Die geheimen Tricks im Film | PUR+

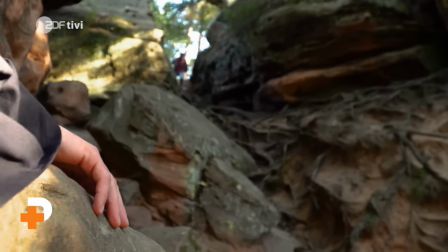Versteckt sich die Kamera ein bisschen, z.B. hinter einem Felsen, mit einer Hand im Vordergrund, wirkt es so, als würde der Schauspieler beobachtet.
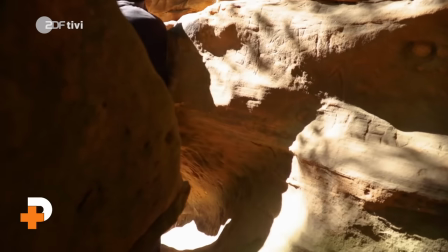Auch ein vorbeihuschender Schatten erhöht die Spannung. Verschiedene Kameraeinstellungen sind das Geheimnis guter Filmaction.
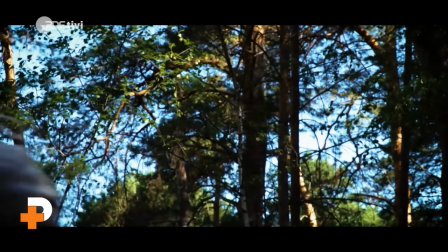Und so sieht die fertige Szene dann aus, wenn wir sie zusammengesetzt haben. Eine schnelle Musik macht das Ganze noch interessanter.
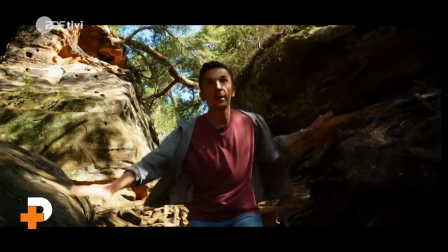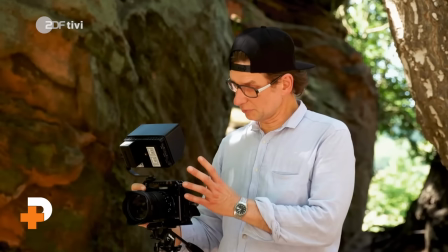Zur nächsten Szene. In der wollen wir euch eine einfache Filmtricktechnik zeigen, die häufig in Actionfilmen angewendet wird. Okay, das wird super. Also jetzt wird gleich ein Spielzeugpferd erscheinen und mich retten. Das klingt jetzt vielleicht nicht so spannend, sondern eher absurd, aber genau das finde ich richtig cool.
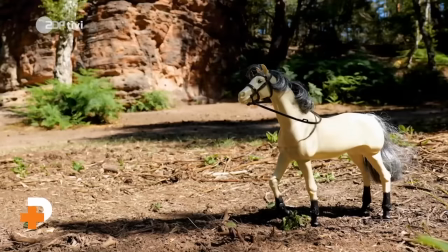Dafür wird erstmal eine Fotokamera auf den Boden gelegt. Unser Trick-Spezialist Richard macht jetzt ein Foto von dieser Szene.
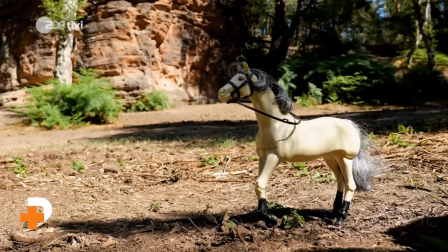Dann bewegt Kerstin ein Bein des Pferdes nach vorne. Wieder ein Foto. Diese Technik nennt man Stop-Motion-Trick.
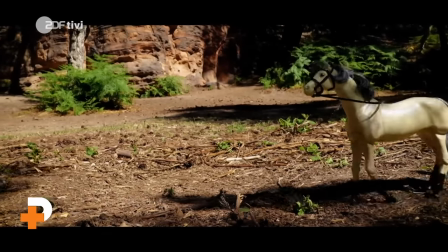Wenn wir die Fotos hintereinander schneiden, sieht es so aus, als würde sich das Pferd bewegen.
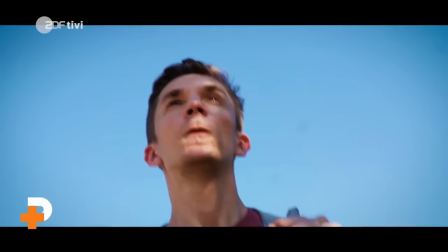Ein ganz alter Film-Trick. Und auf dem Spielzeugpferd reiten geht selbstverständlich auch.
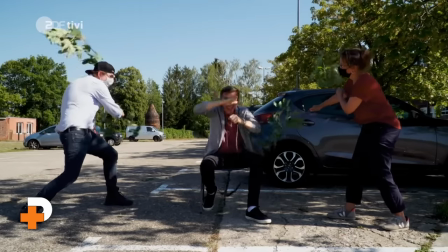Naja, mit diesem super einfachen Trick entsteht zumindest die Illusion davon.
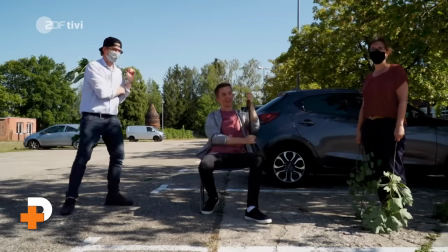Okay, Cut. Wir haben's. Jetzt zu den etwas komplizierteren Tricks. Gerade mal ins Drehbuch gucken. Damit die Spannung für den Zuschauer nicht nachlässt, muss man ab und zu auch was wirklich Überraschendes liefern.
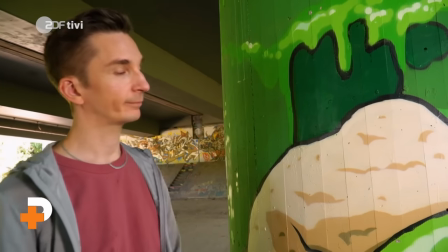In unserem Film gibt es z.B. eine Szene, in der ich durch eine Säule springen soll.
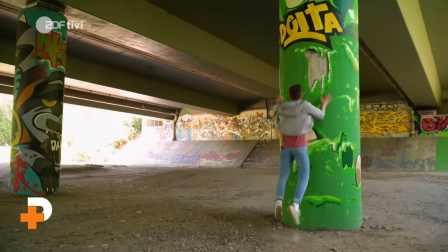Also eine echte Säule aus Stein. Ich nehme Anlauf und ... Klar, das geht natürlich nicht.
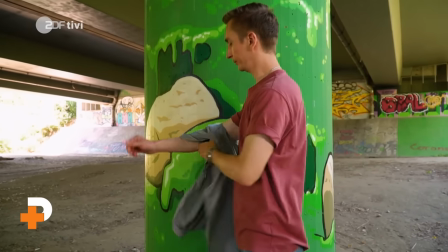Aber es gibt einen Trick.
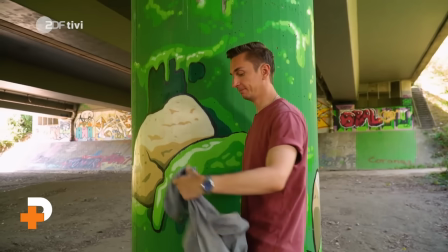Ich halte die Jacke vor die Wand, und zwar genau an die Stelle, wo ich hochgesprungen bin.
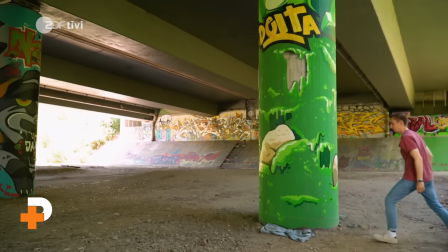Und dann filmen wir, wie die Jacke zu Boden fällt. Jetzt schneiden wir die beiden Bilder übereinander.
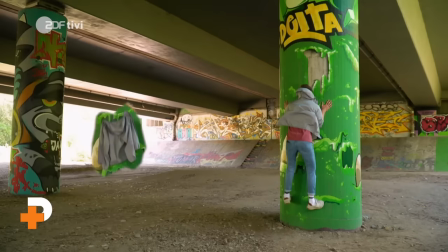Das funktioniert so. Wenn ich an die Säule springe, wird das Bild angehalten. Dann nimmt man das Bild mit der fallenden Jacke, schneidet die Jacke aus und legt sie über mich.
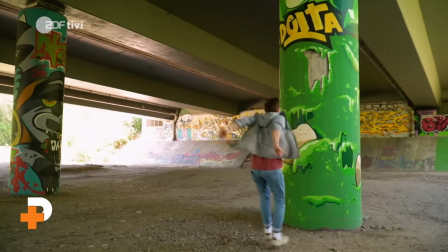In dem Moment, in dem ich die Säule anspringe, zeigen wir nur noch das Bild der fallenden Jacke. Und so sieht die Szene dann in unserem Film aus.
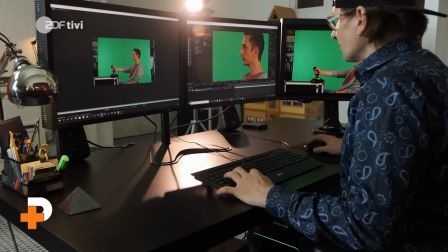Mit Computertechnik lassen sich viele spannende Action-Szenen herstellen, die in echt gar nicht möglich wären.
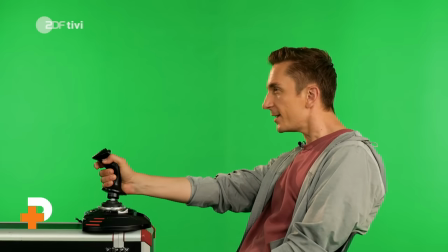Aus dieser Szene zum Beispiel setzen wir am Computer eine ganz neue Szene für unseren Film zusammen.
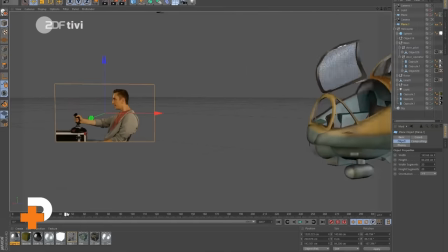Das Grün wird ersetzt und ich in das Cockpit eines Helikopters geschoben.
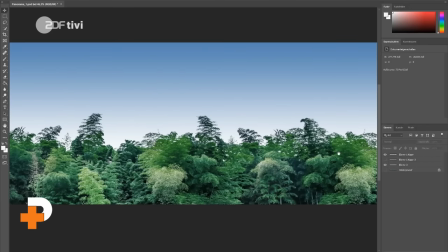Das ist der sogenannte Greenbox-Trick. Noch ein paar Fotos von Bäumen, so entsteht ein Wald.
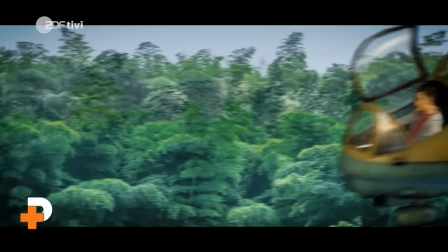Den lassen wir im Hintergrund durchlaufen. Und schon sieht es so aus, als ob ich mit dem Helikopter über den Wald fliege.
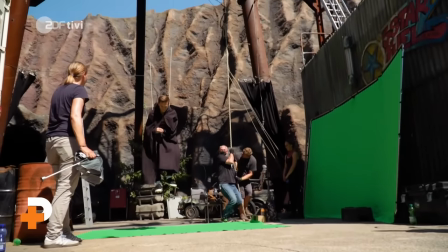Apropos fliegen. In unserem Film gibt es einige Szenen, in denen ich in die Luft gehe.
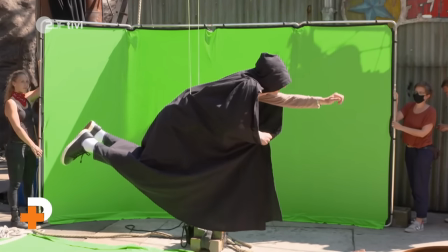Auch das geht nur, weil wir diese Szenen vor grünem Stoff drehen und das Grün später im Computer mit einem anderen Bild ersetzen.
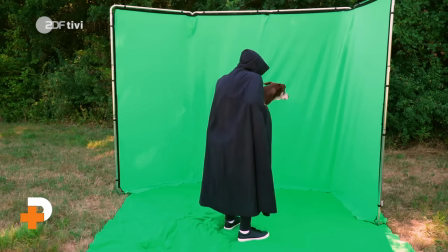In einigen Szenen spiele ich den Bösewicht im schwarzen Kostüm übrigens selbst. Wartet ab, ihr werdet es gleich sehen.
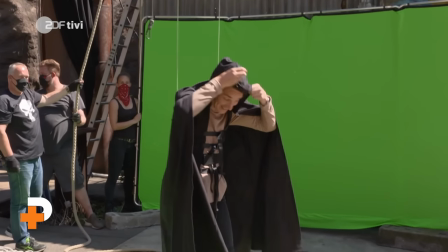Jawohl, sehr schön. So, und jetzt ist es Zeit für den Höhepunkt unseres Films.
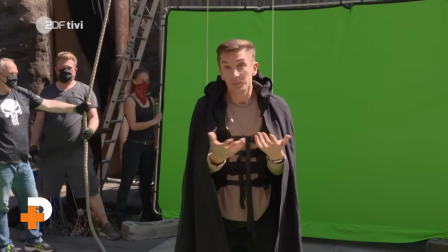Jeder Actionfilm braucht ja einen dramatischen Höhepunkt und der ist meistens am Ende. Bei uns ist das der Feuerstunt.
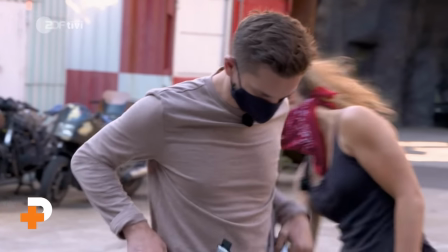Und den Feuerstunt muss ich vorher natürlich erstmal üben. Im Drehbuch steht, dass ich zum Ende des Films brennen werde.
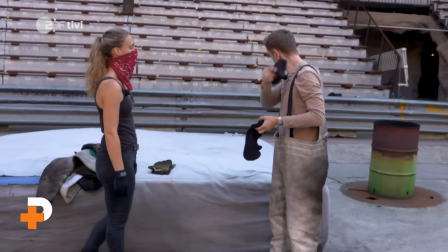Dieser feuerfeste Spezialanzug soll dafür sorgen, dass mir nichts passiert. Auch meinem Gesicht nicht.
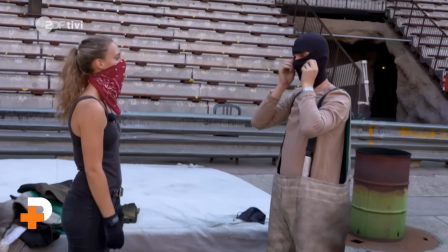Zieh Sie dir auch gut in die Stirn, damit deine Augenbrauen geschützt sind. Also gucken nur noch tatsächlich nur noch die Augen raus.
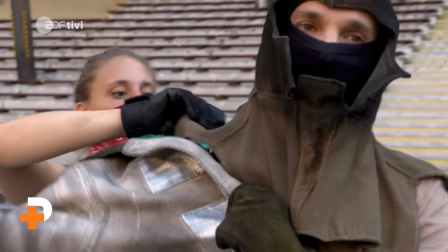Mit dem Spezialanzug kann ich 90 Sekunden in 1000 Grad heißem Feuer aushalten.